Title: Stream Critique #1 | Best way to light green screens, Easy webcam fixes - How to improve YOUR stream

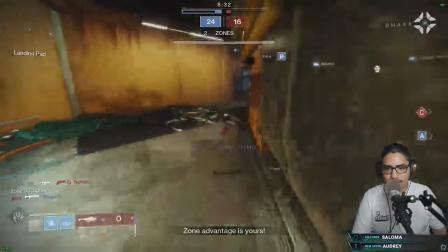And he's only streaming at x264 faster, so dipping that down lower than faster would be ideal to use that bitrate, or increasing the bitrate if you have enough, you know, internet bandwidth. I think we're really at a point with transcoding being readily available, especially with people with virtually any following and with devices, where really you're more limited in the resolution and frame rate that you're streaming to in terms of what, say, like mobile viewers might be able to play back, rather than the bitrate itself. And I really want to see people kicking up more of the higher bitrate stuff these days if they have the option available to them. However, if you don't, you know, if you're stuck with that bitrate, which a lot of streamers are, and actually both of our streamers today are streaming sub Twitch's capped bitrate, that is where the slower X264 presets or higher quality encoding options become available.
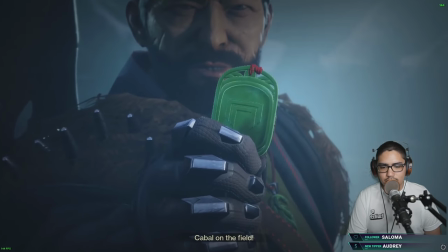We're going to get to tweaking that in just a moment. I did want to note that his webcam looks good, but it appears to be mirrored. And overall,
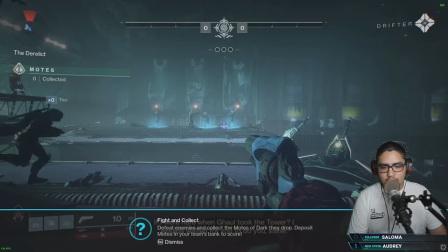this might not be a problem other than some awkwardness with your hand motion seeming kind of backwards or whatever.
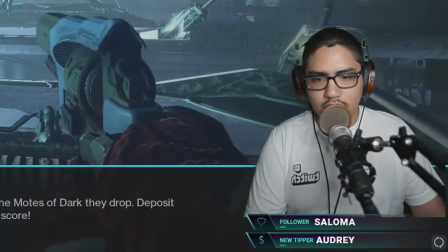But in one of the stream VODs I was watching, he had a shirt that said Twitch on it, and it was backwards because his camera was mirrored.
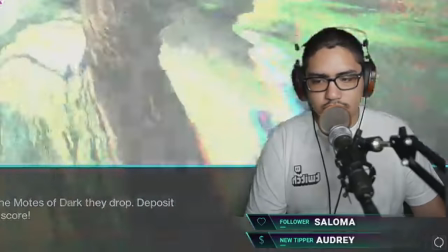And I was really confused by this. I was like, why would you mirror your camera? Maybe that was a mistake. But I see what he's doing there.
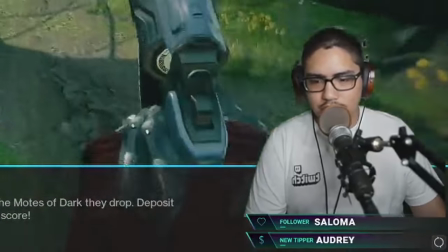He has a green screen setup, and he has his microphone arm coming into the frame for his microphone, and you can see the arm kind of gets cut off by his webcam framing,
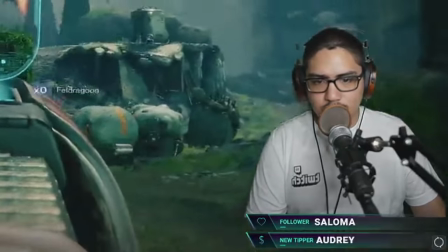and that would be kind of awkward having it getting awkwardly cut off in the middle of the camera feed,
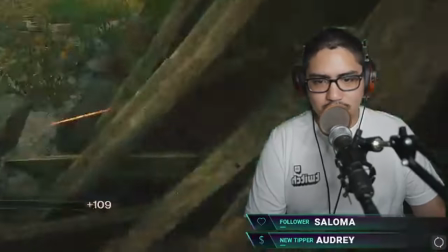or, you know, in the middle of your gameplay there on one side, so he mirrored it so it's just going out of frame.
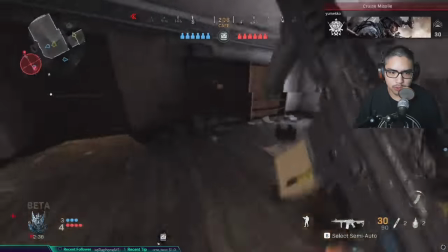However, his green screen lighting isn't the best. It's not bad, it's better than a lot of people's, but it isn't the best,
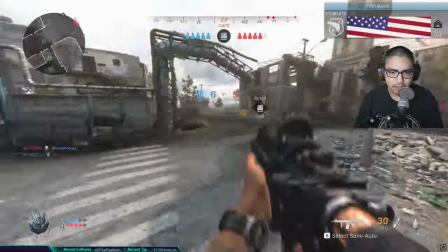and in some scenes you can see a whole lot of gnarly shadows in the bottom left corner of his
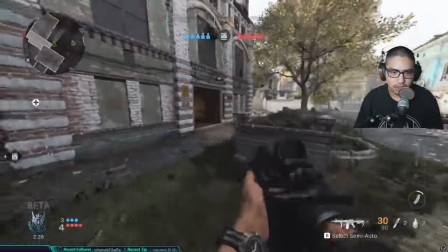webcam feed where the darker part of it is not fully lit and it's just turning into black crunchiness,
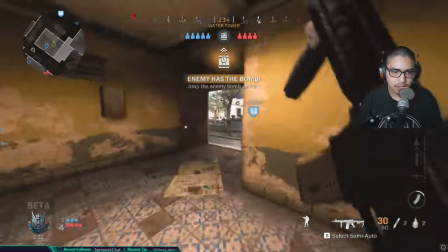which is hurting his encoding quality and also just looks a little jank. So what I think he could really do is leave it unmirrored and then move it over to the
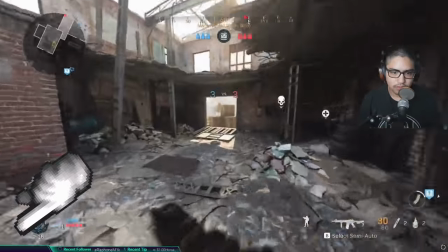left side of the frame and just make a little bit of mask to crop that off,
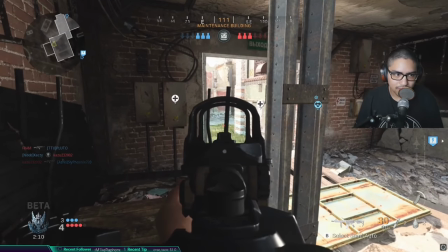or improve your lighting. You need a little bit more cleaner lighting on your backdrop, especially towards the bottom.
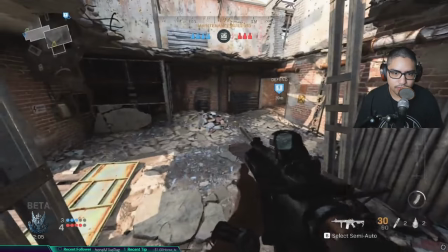That's something everyone forgets, is they just want directly around your face, but your screen itself actually needs lit, and it needs lit all top and bottom, every part that's going to be in the frame. There's actually a really cool technique that is generally considered required for green screen lighting that is actually covered in this Captain Disillusion video,
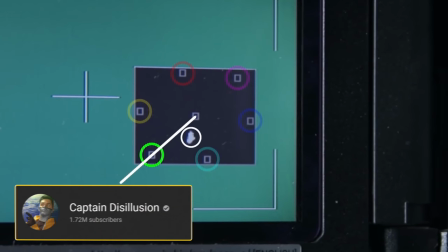where your green screen actually needs to be lit with a different color temperature light than what your subject is shot with.
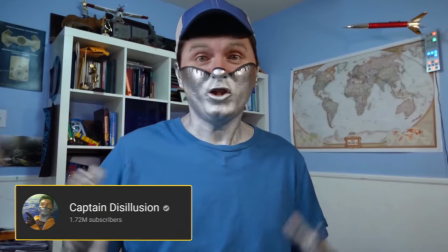And a lot of green screens are actually tuned for specific color temperatures of lighting.
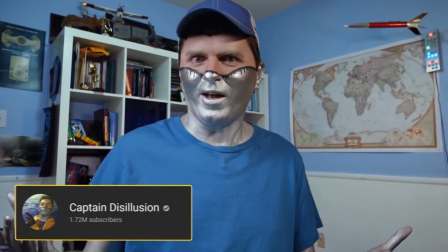So for example, the lighting that is on me right now is considered daylight lighting, so it's 5600 Kelvin.
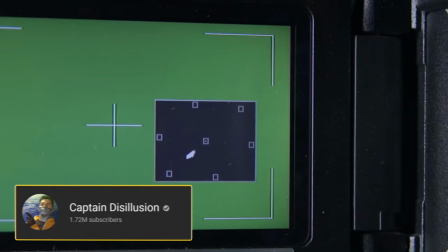But a lot of green screens are made for the green screens themselves to be lit with tungsten lighting, which is 3200 Kelvin.
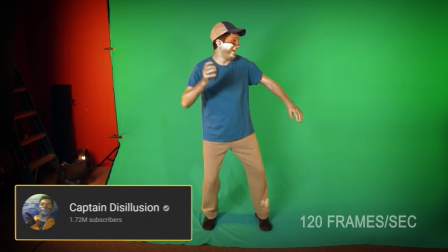That's the more yellowy looking light. And so you actually want to light your green screen with that yellowish lighting, because that's what the green screen's made to reflect,
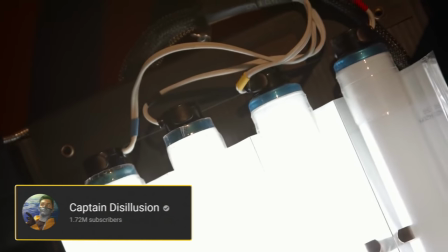and then light your subject with your daylight lighting and set your white balance accordingly,
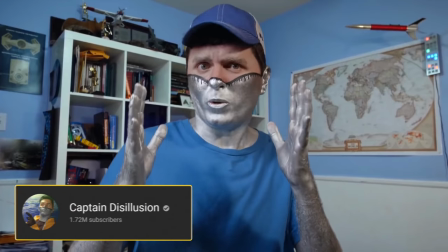and that will make your green screen stand out even more. That's the light it's meant to reflect and absorb the right way. And any spillback of that more yellow lighting will actually create a bit of a rim light on your subject to help keep the green from bouncing onto your subject and like cutting off your shoulders or your hair or something, and make you stand out from the background a little bit more cleanly. So something to look into if people are looking to optimize setups. I'll put the link to the Captain Disillusion video in the description below. Overall, his layout and UI is clean.
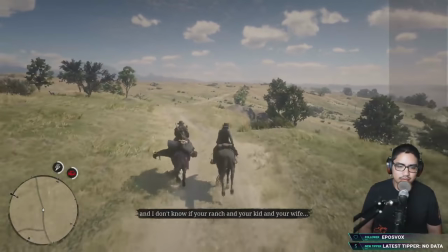It's fairly minimal. I like it overall. However, he clearly changed graphics packages recently because his
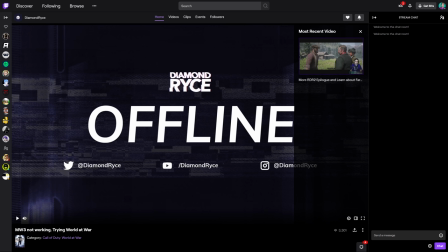logo and offline screen and things like that do not match the branding of the on-screen graphics, and that can create a lot of weird viewer confusion.
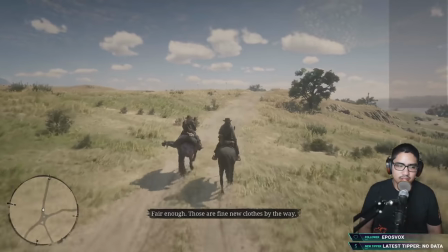You want to keep that all matched and up to date. Remember to go back and change your actual Twitch settings as well.
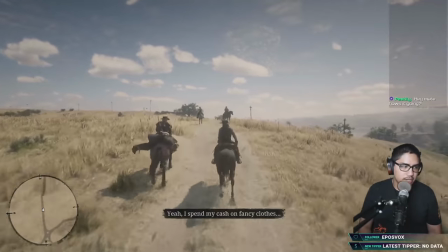But overall, it's fairly, you know, it's pretty good. I like it.
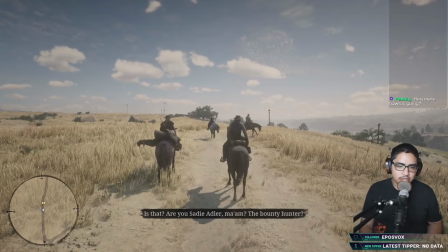I did notice a couple situations where he introduced an on-screen chat overlay, a chat window source, onto his gameplay, except he has it set to be cleared really, really quickly. And this is a common mistake that actually both streamers face in today's episode, in that they have the chat box set to clear out really, really quickly.